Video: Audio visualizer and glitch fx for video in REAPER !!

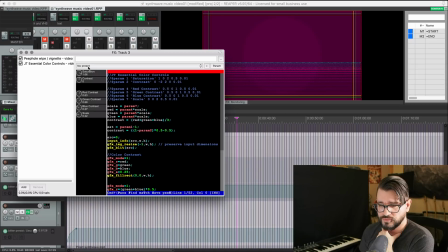And then using the essential color controls preset that I've shared before, this is one of my presets, I just kind of change the overall saturation and tweak the colors a bit,
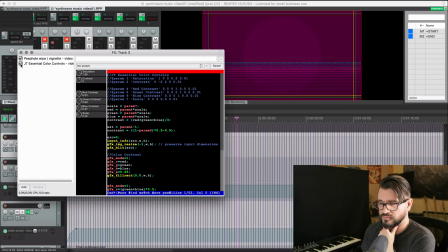a little more red and green with some blue taken out. So I went from sort of a dark purple to more of a pinkish color.
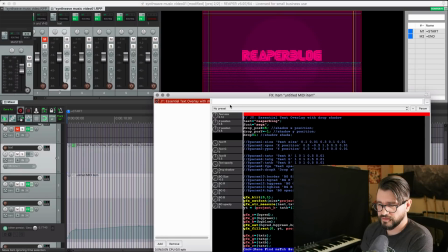Next is the text generator. I've got that on a MIDI item just so it can control where and when it plays.
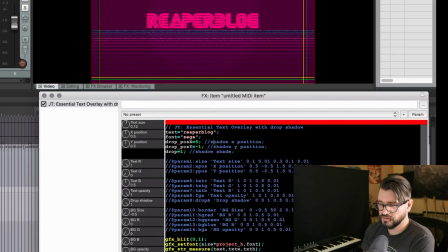Using the Sega logo font that I downloaded from defont.com.
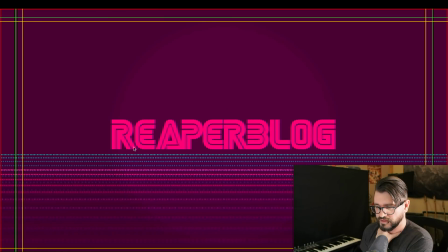It's hard to tell here, but there's just a kind of a slight outline in there.
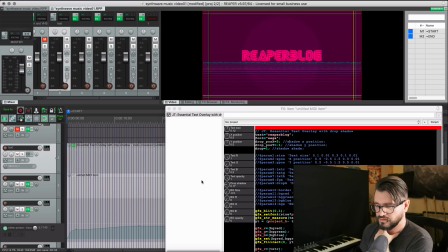I take that drop shadow off, it's just flat, and I bring the drop shadow up. It's kind of barely there, but it kind of just adds some dimension to it. Lots of these things are just really subtle changes.
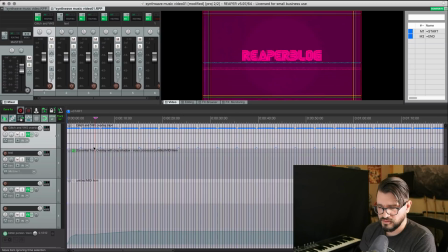And then next, I've got the glitch and VHS overlay.
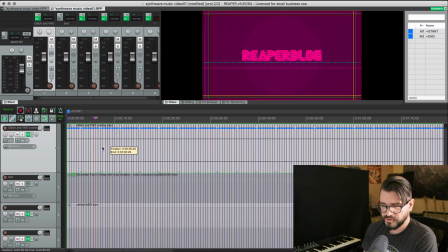This is something I just downloaded.
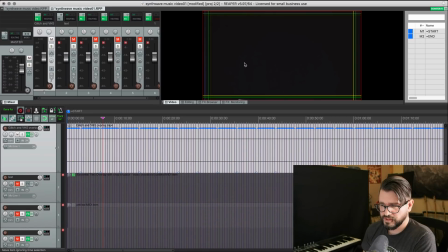If I turn off all the other tracks and play it, it's just kind of like little glitches around. Not really doing a lot, but just kind of adds in, again, like texture, I guess you could say, little glitches.
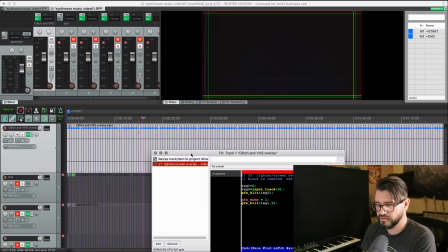And again, I'm using the lighten screen overlay. So it's removing all the black from that.
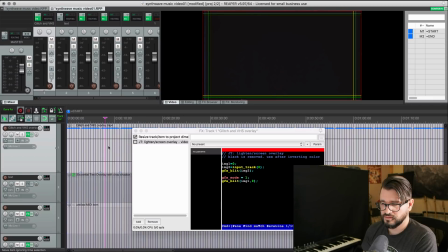Without that, we would only see the black video with the glitches on it.
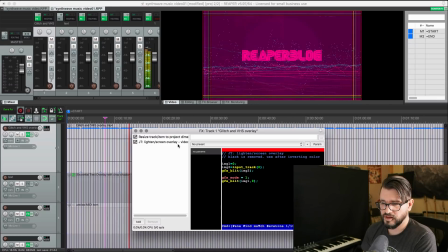And with this preset on, it passes through everything that's not black. And so we just get the glitches on the screen.
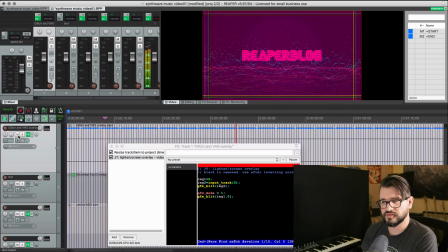It does kind of lighten everything because it's not quite black. But I kind of like that.
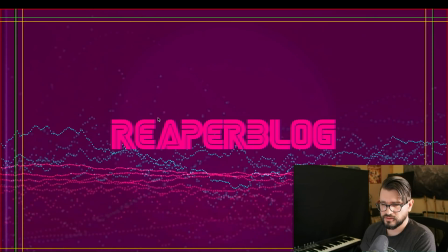And now it has more of a faded look. So there's this this like pinkish line here. There's these glitches. Every once in a while, there's a horizontal line. I really like that aesthetic.
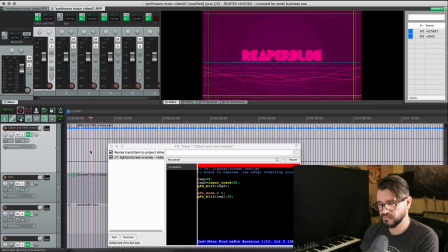So that's the music video. That's what I put out back in December, I think it was.
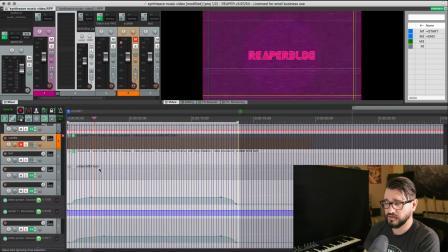So that became the basis of my video intros.
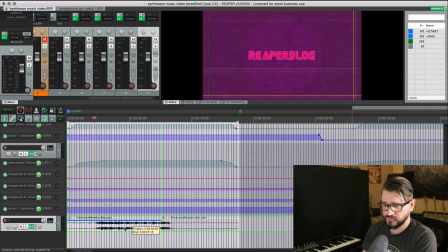And all I really needed to do was kind of remix that song to get a shorter intro.
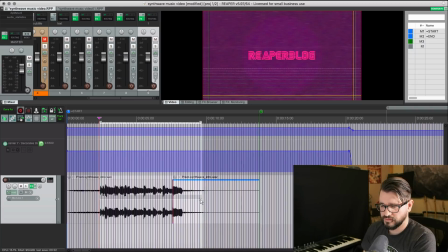The whole track is only 5 or 6 seconds now. The main thing I wanted to show you here
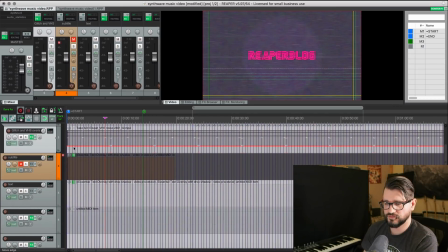is that I'm using a different VHS noise generator.
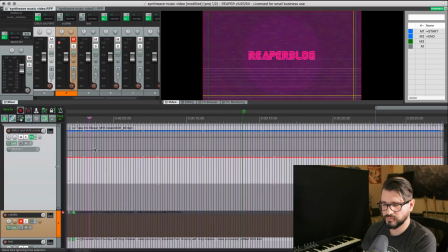And this is from one of the users on the forum. So here's the original glitch one.
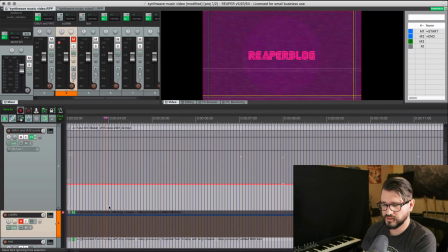And these are sort of like grain effects.
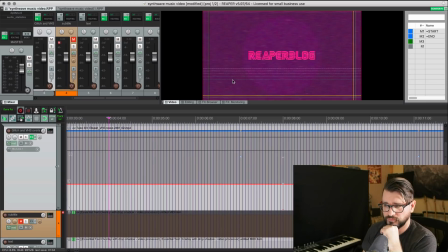And you can find, I'll have a link to this in the blog post and in the description of the video.
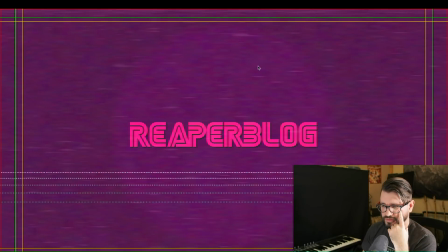So it's more of these horizontal sort of glitch effects.
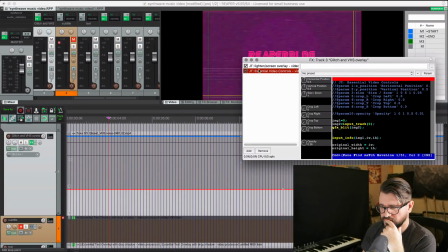Not really doing anything special with this, I don't think. Here it is on its own.
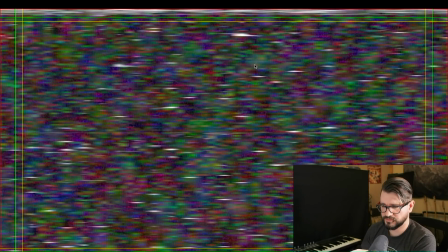It's colored noise sort of thing.
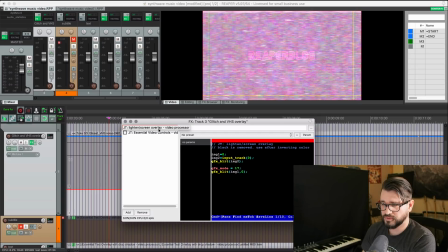I use the lighten screen overlay to remove any of the black areas, which makes for a really faded look.
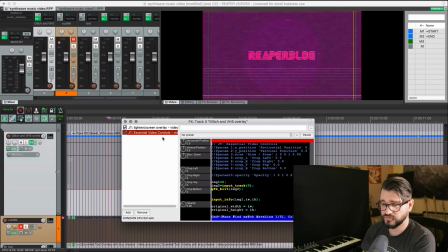And then when I use the essential color control or essential video controls, I change the opacity down to 0.26.
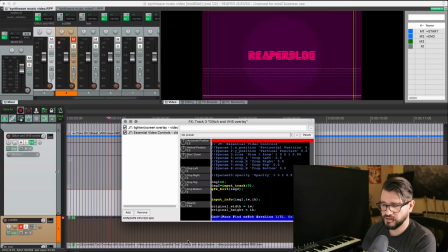So if it's all the way down, we're not seeing any of that. It's all the way up, it's very faded.
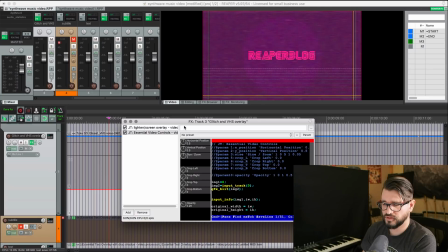So just somewhere in the middle, I want this to kind of lighten the overall image, but I don't really want to see that grain too obvious.
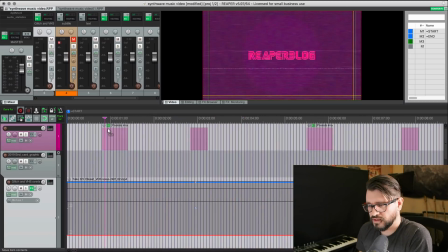In this video, I wanted to have a lot of kind of random glitches on the logo. I think it's kind of a subtle effect, but it was something that I really wanted to do. So I've got a Pixelate preset here.
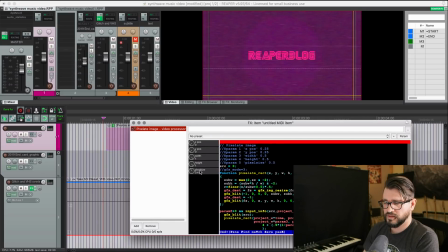It's again, one of the stock presets that comes with Reaper. And so width is at 1, height's at 1.
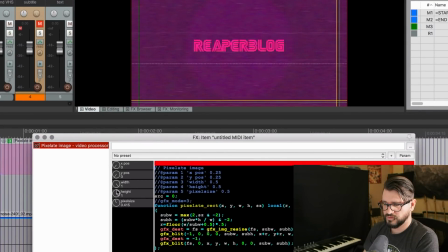So it's doing
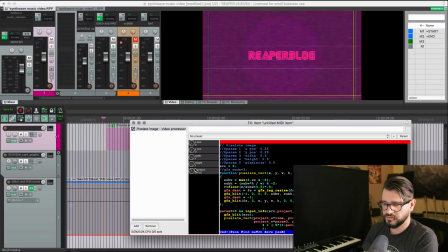the entire field of view, the entire frame size is being pixelated, and pixel size 0.4. So it's not doing a lot. So that's off. With it on, looks like this.